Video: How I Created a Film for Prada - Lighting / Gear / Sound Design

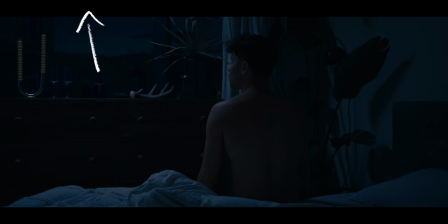457s
I kind of flagged it so it wasn't really filling the entire room but more uh just kind of hitting down on the bed kind of highlighting on my shoulder here there's actually kind
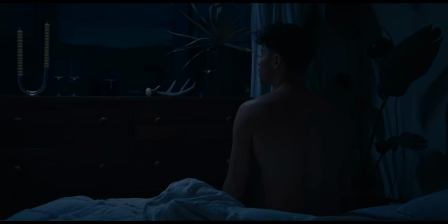467s
of some errors in this there's a reflection on this glass vase
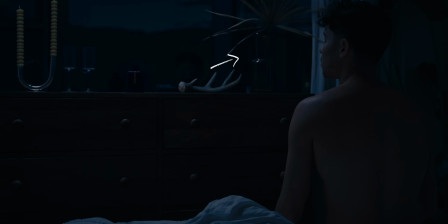472s
here there's reflection on this candle holder obviously moonlight is not going to cause a reflection like that so that's i don't know that's i could have probably avoided that somehow the actual opening
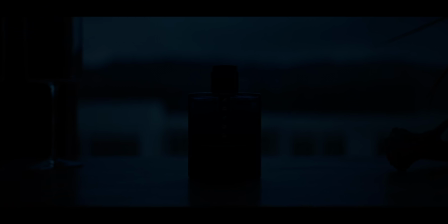485s
intro shot this was shot day for night meaning that this was actually pretty much a daytime shot it wasn't like a hundred percent daylight it was kind of like
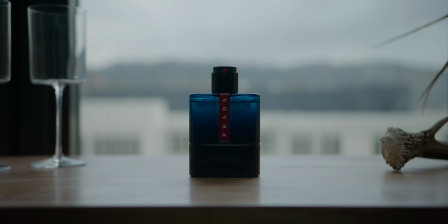493s
that dusk color i just waited till the sun kind of fell behind the hill so there was no hard shadows being cast
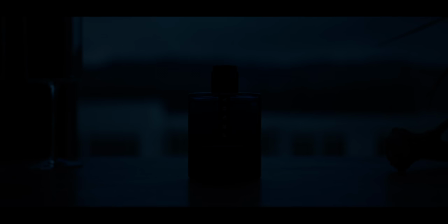500s
anywhere in here but i just brought the levels of the shot way way way down and pushed a bunch of blue into it to make it look um like it was
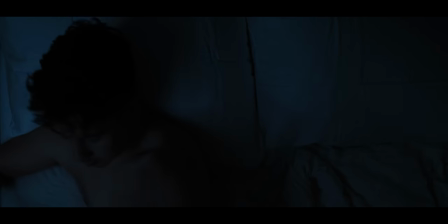507s
actually shot at night time rigging up this overhead shot was definitely like
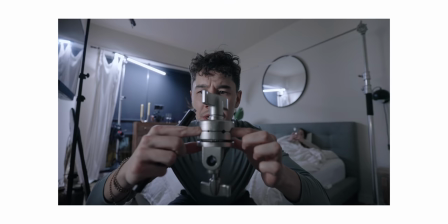512s
slightly sketchy uh two c-stands kind of connected
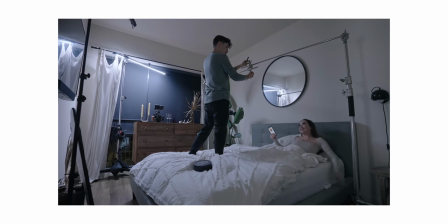517s
in the middle with a grip head and then i don't even remember how i
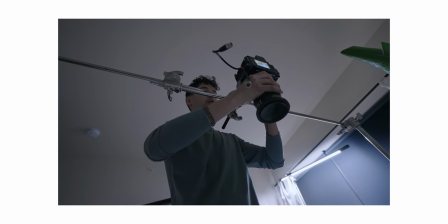521s
clamped the whole komodo i mean it's the komodo is small and light but it's
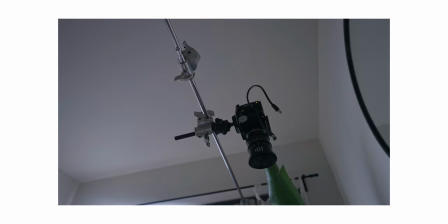527s
it's not that small it's not that light and especially with these cinema lenses on there i mean that thing falling on my face would not feel good at all so uh wouldn't recommend a pretty good majority of the interior scenes,
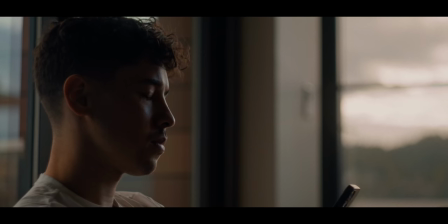540s
like the first one of me waking up in the bed and then some of the stuff in the living room, me sitting on the couch, that was all just a lot of natural light.
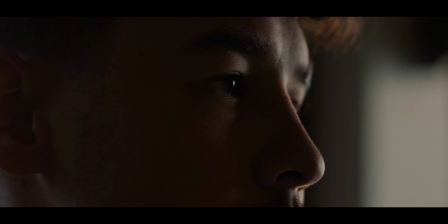548s
I used some negative fill really, really close up on side of me to add some shape and contrast into the image. But I mean, a lot of that stuff was really just with the big living room windows that we have.
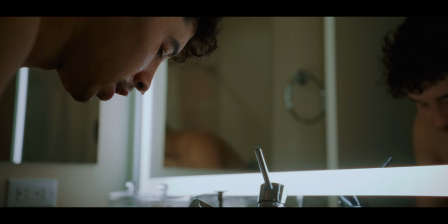560s
For the bathroom scenes, our mirror has this edge light that kind of goes the way around it and so i was able to use that kind of
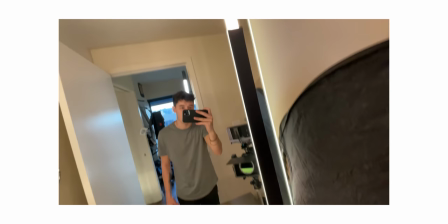567s
flag off like just tape off certain sections of it to again kind of create some more contrast and depth also some negative fill on the side
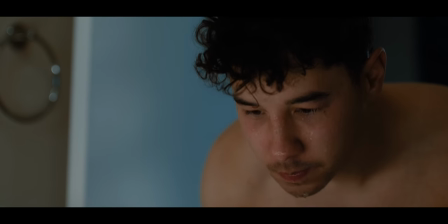575s
of my face the second shot of me in the bathroom washing my face actually did a little bit more to this scene in order to get it to
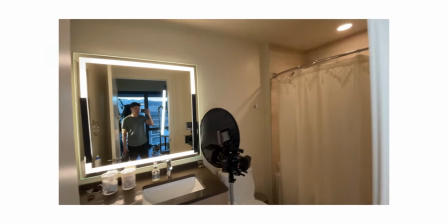582s
have some good depth this angle in particular which is actually shooting into the mirror uh looked pretty flat and so i had to do a
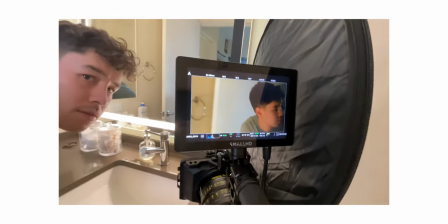589s
good amount um i used the four foot RGB tube kind of behind me to get a little bit of light spilling
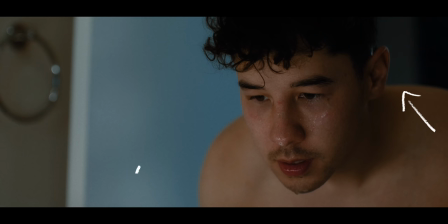595s
on to like my head and my shoulders and kind of illuminate the door a little bit to give it some gradient so it wasn't just flat.
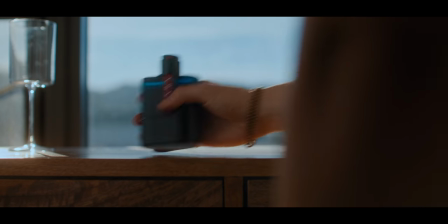602s
The hero shots of the clone sitting on my dresser in the bedroom. Really really happy with how these came out.
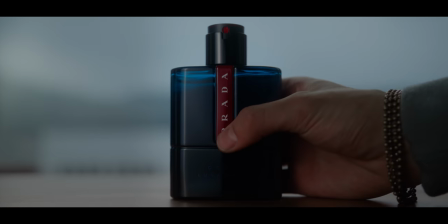608s
I was a little worried at first but it all sort of fell into place.
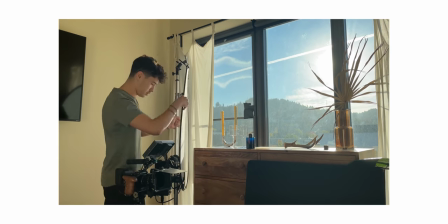613s
There was this shadow that was coming from this like window frame that was I was able to sort of place the product
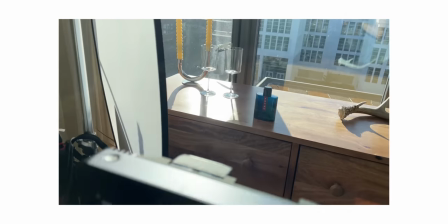620s
in which took it out of the light so there wasn't a giant hot spot on it and then i used um a little bit of bounce right on the front of
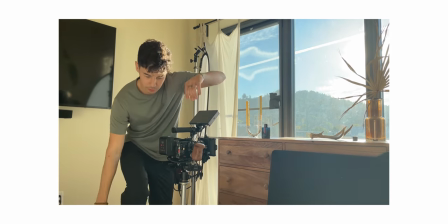627s
the product to actually light it up get it to separate from the background but i mean just this nice highlight that's just all along the
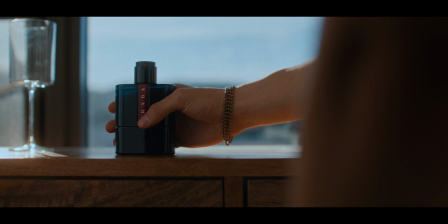636s
top of the dresser you know kind of spilling onto my arm like i i don't know something about it worked out really really well pretty happy with how all that stuff looked sound was definitely something that people were talking about a lot and leaving comments about. So thank you to everybody. I spent a pretty good amount of time kind of structuring everything out here.
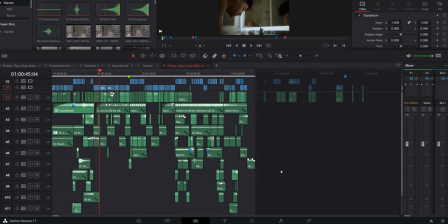655s
I mean, there was, uh, what, I don't know, like 12 layers of sound ish,
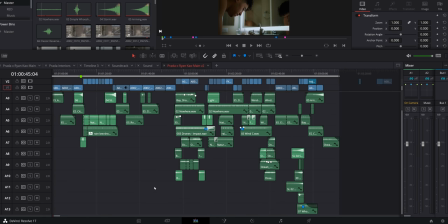661s
like really not that much in comparison to what a lot of people do.
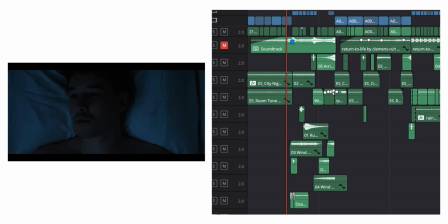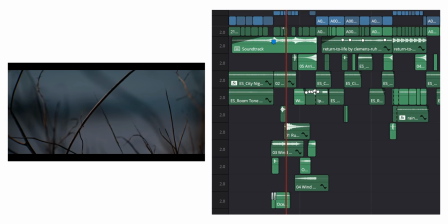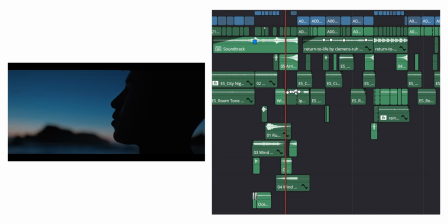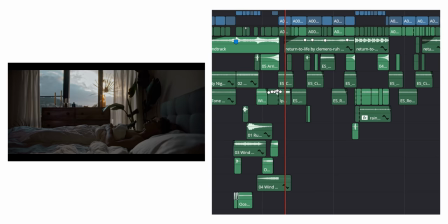I think it did the job. I mean, it's not like this video needed a ton of sound in order to carry the story and make it feel very seamless.